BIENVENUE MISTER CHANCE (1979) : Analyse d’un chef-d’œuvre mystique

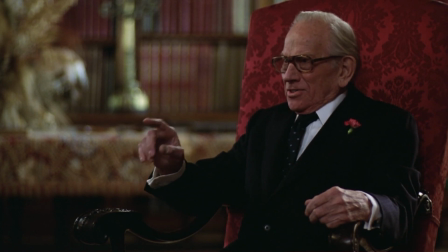[8:15] Oui, je pense que ce que notre jeune et clairvoyant ami essaye de dire, c'est que nous acceptons le passage inévitable des saisons dans la nature,
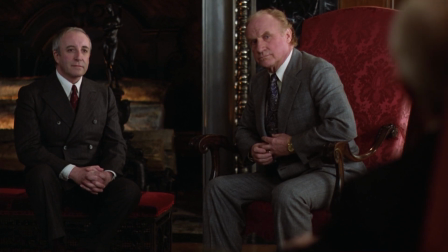[8:28] mais que nous tremblons pour les saisons de notre économie, oui.
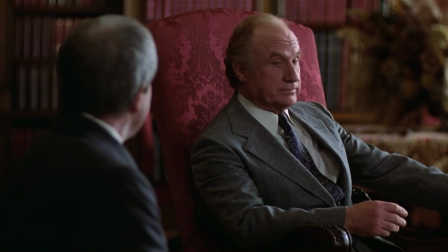[8:33]
De là à faire un parallèle avec de véritables présidents des Etats-Unis, il n'y a qu'un pas que je ne franchirai pas.
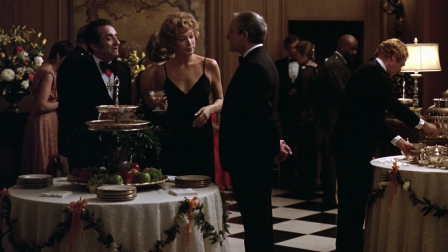[8:39]
En tout cas, le réalisateur nous montre clairement que les élites du pouvoir sont finalement tout aussi déconnectées de la réalité que M.
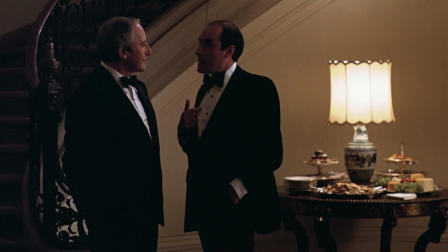[8:45]
Chance et que c'est d'ailleurs pour cette raison qu'ils sont les seuls à prendre ce jardinier pour un grand érudit.
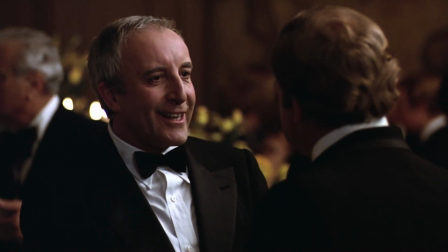[8:50] Comment allez-vous ? Très bien, j'en suis heureux. Je vais très bien aussi, très heureux.
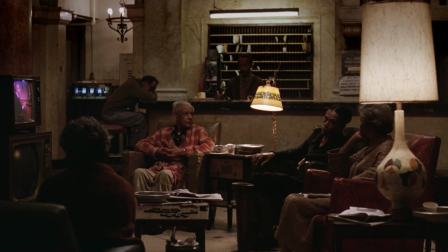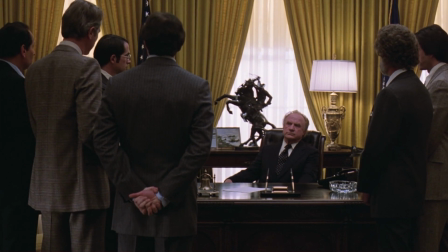[9:04]
Cette élite du pouvoir dont nous parle le réalisateur, c'est le miroir de l'Amérique de la fin des années 70,
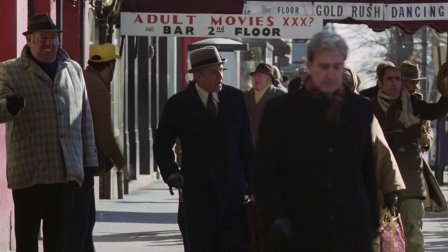[9:10]
une Amérique tellement perdue et désespérée suite aux différentes crises politiques et économiques de l'époque,
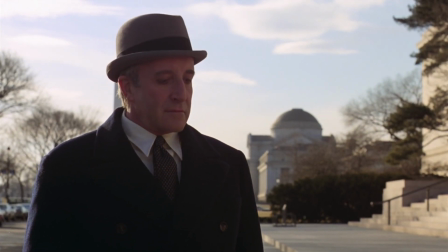[9:15]
qu'elle est prête à suivre la voie la plus rassurante. Une voie rassurante qu'incarne exactement Monsieur Chance avec son attitude calme et son discours positif.
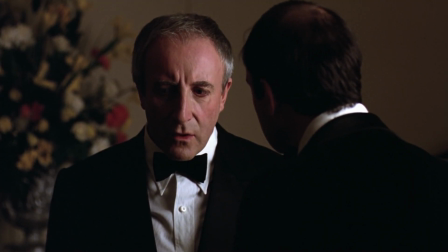[9:23]
En gros, le film apparaît comme une sorte de mise en garde contre le piège de la démagogie.
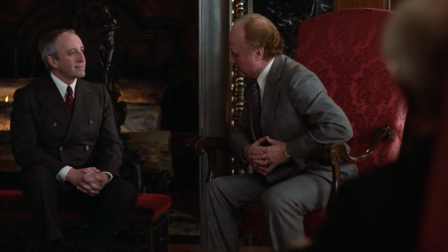[9:28] J'avoue, monsieur Jardinier, que c'est la déclaration la plus rafraîchissante et la plus optimiste qu'on ait faite depuis très très longtemps.
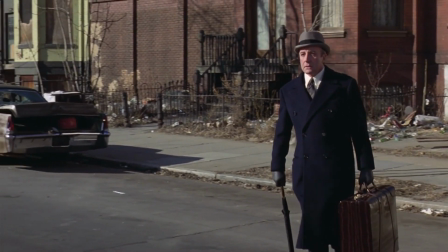[9:35]
Le conte philosophique. Bienvenue, Mister Chance développe clairement une fable philosophique sur la notion de destin.
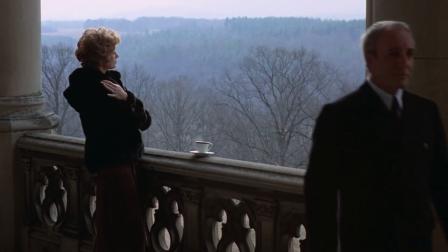[9:41]
Ce jardinier benet finit par arriver à la fin du film, aux portes de la plus haute fonction de l'État, la présidence des États-Unis.
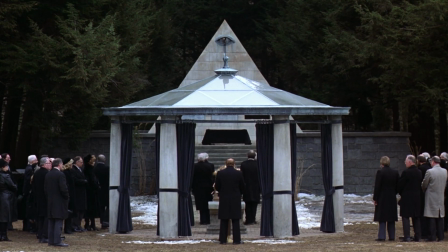[9:48]
Il est en passe de devenir l'homme le plus puissant du monde sans avoir fait le moindre effort pour y arriver, mais juste en se laissant porter par la vie, juste en étant là,
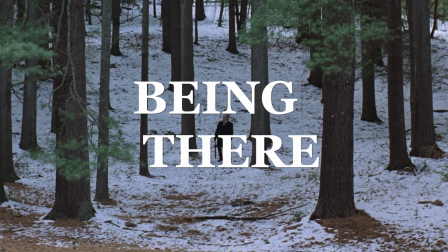[9:57]
comme l'indique le titre anglais « Being There ». Il est l'incarnation de l'imbécile heureux qui réussit à gravir les échelons.
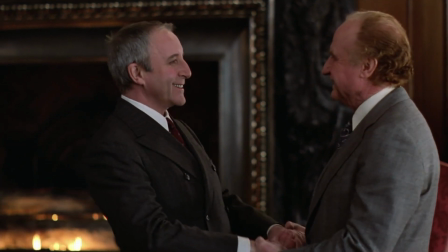[10:02]
C'est parce qu'il est candide qu'il réussit. C'est parce qu'il n'a pas conscience de ce qu'il fait qu'il réussit.
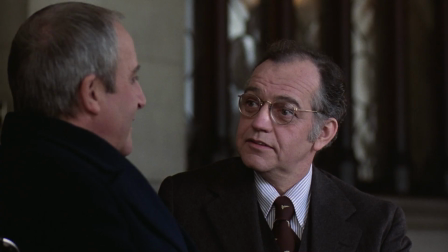[10:07]
Sa naïveté lui permet de s'affranchir des doutes, de la peur ou des questionnements qui sont très souvent des entraves à nos décisions ou nos actions.
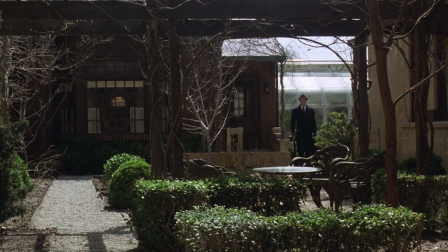[10:14]
En gros, le film nous interroge sur cette question. Quel état d'esprit doit-on avoir pour réussir sa vie ?
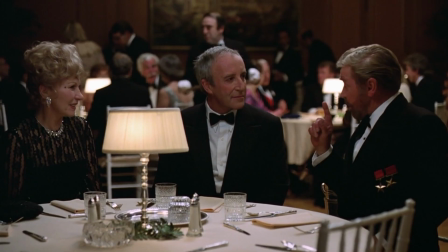[10:20]
L'état d'esprit de M. Chance, lui, étant suffisamment naïf et vidé de tous les tourments, il est quelque part sans limite pour appréhender la vie.
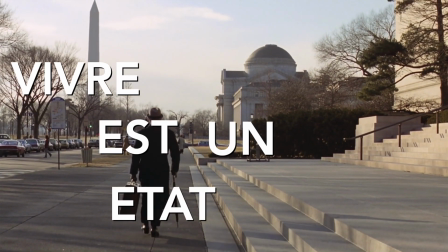[10:29]
Vivre est un état d'esprit.
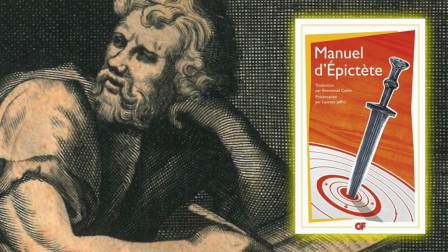[10:31]
En cela, le film se fait un peu l'écho des principes philosophiques d'Epic-Tet, qui prônaient une vie sans passion pour atteindre un certain idéal de vie.
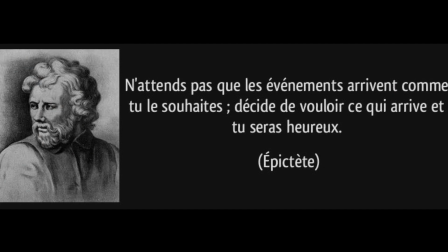[10:39]
En gros, si on ne ressent rien, rien ne pourra nous décevoir et rien ne pourra nous atteindre. La dimension métaphysique.
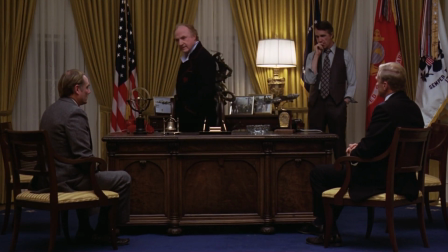[10:45] Est-il possible que toute trace d'un homme disparaisse ?
Quelle est la véritable nature de Monsieur Chance ?
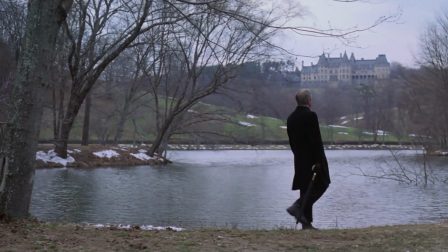[10:50]
Qui est-il vraiment ? D'où vient-il ? Le film ne répond jamais à la question et préfère nous laisser dans le flou quant aux origines de son personnage
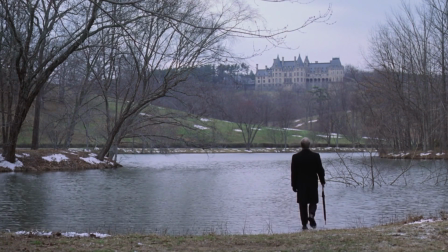[10:57]
jusqu'à cette fameuse fin énigmatique où dans les dernières secondes du film, nous voyons Monsieur Chance marcher sur l'eau. Une symbolique clairement christique et qui pose des questions.
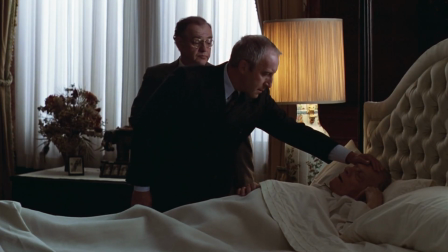[11:09]
Monsieur Chance est-il un saint ? Est-il un messager envoyé de Dieu ? Est-il la résurrection du Christ ?
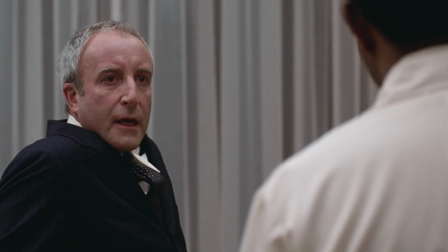[11:14] Un petit homme noir m'a chargé de transmettre un message à Raphaël.
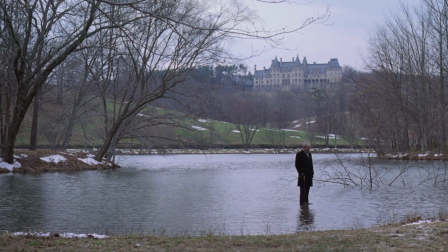[11:20]
Si on prend la scène littéralement, on peut l'interpréter de façon mystique, en voyant M. Chance comme l'homme providentiel envoyé par Dieu pour nous conduire vers un monde meilleur. Surtout que cette théorie est renforcée par le jeu d'acteur de Peter Sellers, qui donne à son personnage une certaine pureté de par son innocence.
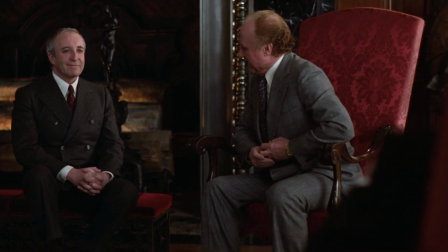[11:37]
Il dégage quelque chose d'apaisant et de rassurant dans son attitude qui illumine tout ce qui l'entoure.
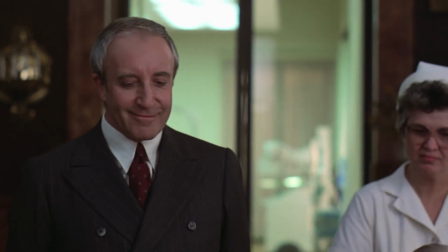[11:42]
tout comme seraient les caractéristiques d'un messie qui viendrait nous apporter la bonne parole pour nous délivrer un message de paix et d'amour.
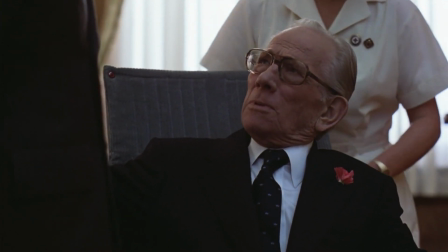[11:48] Vous semblez posséder une paix profonde. Merci Ben.
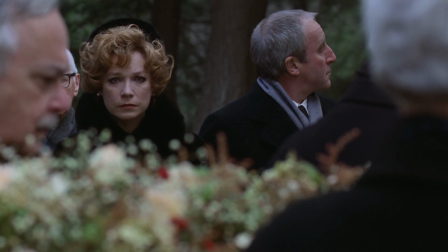[11:54]
Monsieur Champs semble tellement déconnecté de la réalité qu'on peut tout à fait croire qu'il vient d'une autre dimension.
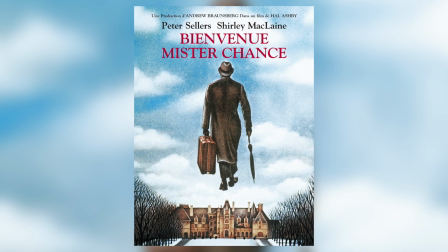[11:59]
C'est d'ailleurs ce que souligne l'affiche du film qui nous présente la silhouette du personnage flottant au-dessus du décor comme s'il avait une sorte de pouvoir ou de supériorité sur le monde.
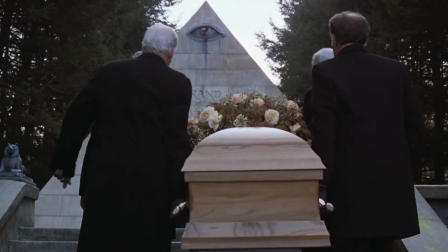[12:09]
Sans oublier ce plan lourd de sens qui nous présente le cortège funèbre avancé en direction d'une structure composée d'un œil placé au sommet d'une pyramide.